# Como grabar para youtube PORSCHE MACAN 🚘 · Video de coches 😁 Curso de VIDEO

Lo mejor de este semestre fue conocer estudiantes con mucha curiosidad y grandes habilidades. En lo posible intento enamorarlos con la producción de contenido audiovisual. Un día un estudiante me preguntó, ¿cómo puedo mejorar mi producción?
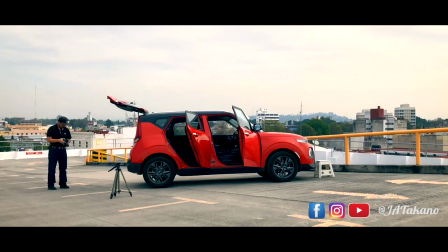(0:24)
Y yo le respondí, cuanto más produzcas, más experiencia vas a ganar.
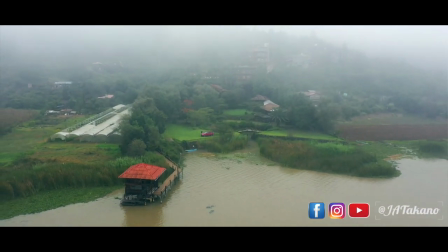(0:33)
Y ojalá algún día puedas producir un video al día. Esta es la historia de cómo produzco yo. Y siempre es muy bueno desarrollar un tema personal.
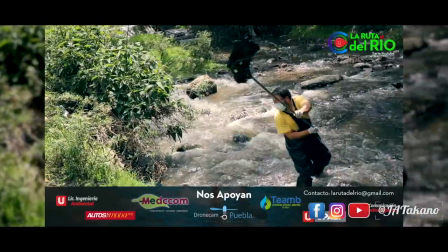(0:45)
Por ejemplo, estamos desarrollando La Ruta del Río, que es una serie que intenta ayudar en la limpieza del río Atoyac.
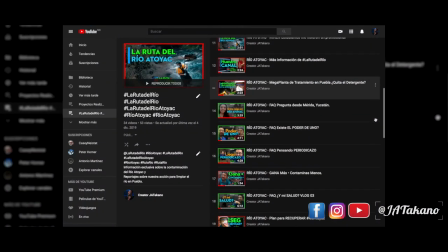(0:52)
En la descripción les dejo el link a los más de 30 videos que ya hemos producido. Y ahora sí, la historia con el Porsche Macan S. Un nuevo día, una nueva historia.
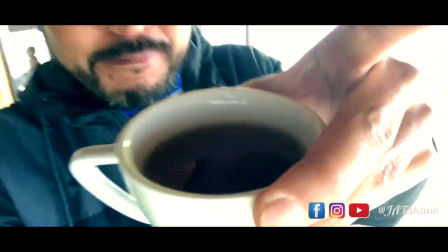(1:10)
Estamos en la Laguna de Pascual.
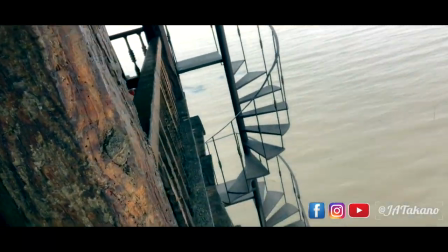(1:14)
Esta habitación está sobre la laguna. estuvimos en el hotel boutique ucas anastacua que está junto al lago de pascuaro en la noche escuché ruidos extraños pasitos en el techo y luego silencio y paz grabé una serie de timelapse grabándome como grabo a chava sd y al porsche macán si quieres estudiar o estás
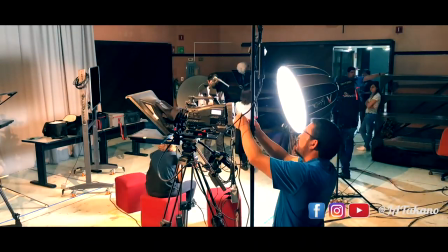(1:40)
estudiando comunicación y crees que producir un vídeo es fácil pues mira el vídeo hasta el final y a ver qué opinas.
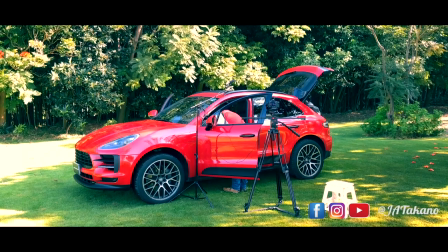(1:49)
Aunque estemos en exteriores siempre se puede iluminar.
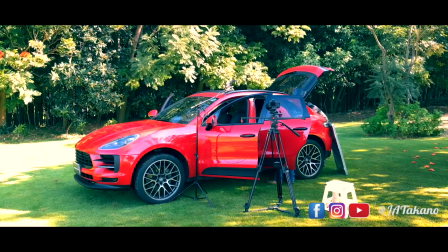(1:53)
Buscamos una sombra y con el reflex generamos una luz muy agradable para el interior del coche.
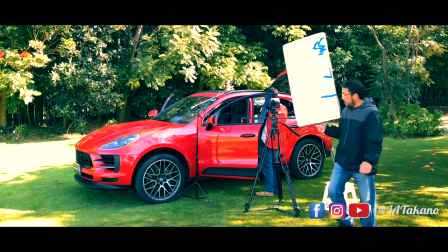(1:59)
De esa manera la iluminación aporta y le da valor a tu producción.
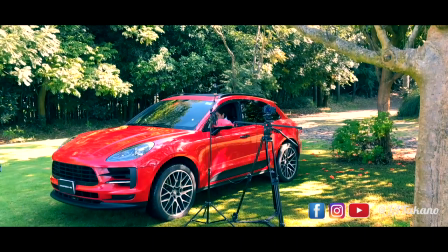(2:04)
El lugar para el coche es esencial para que el contraluz lo podamos controlar y generar texturas en la imagen.
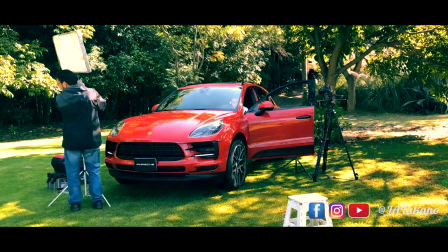(2:14)
Una de las primeras tomas que grabamos son las intervenciones on pasar del guión literario a
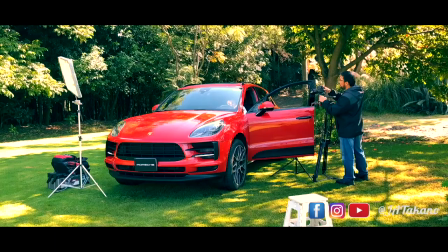(2:20)
la realización para tener en cuenta con qué imágenes podemos vestir y
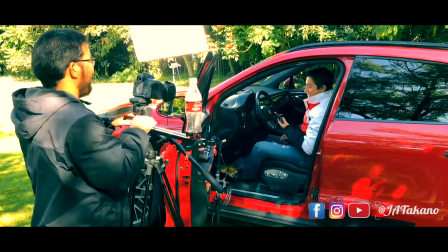(2:27)
darle cuerpo al vídeo general de esa manera podemos modificar detalles y dependiendo
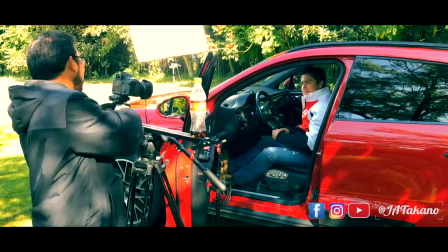(2:33)
de los efectos que vayamos realizando en el on vamos construyendo el discurso general,
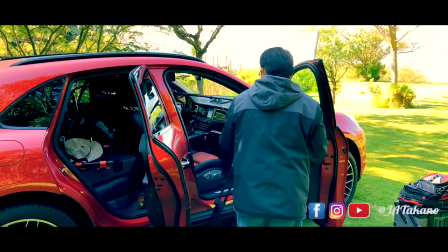(2:40)
bueno, el mensaje general del video. Mi recomendación es que produzcas cada vez mejor.
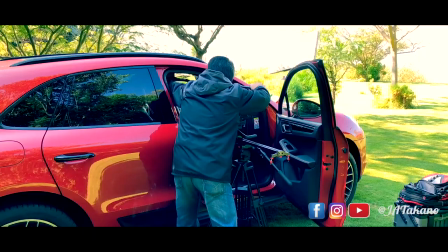(2:48)
Piensa en cada toma, dedica tiempo,
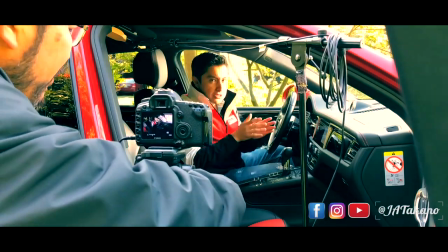(2:53)
haz un scouting inicial, intenta dar lo mejor en cada una de las tomas.
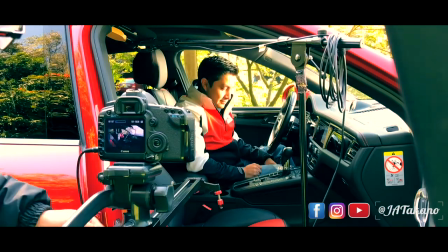(3:01)
Así, tu cliente podrá percibir la calidad de tu producción.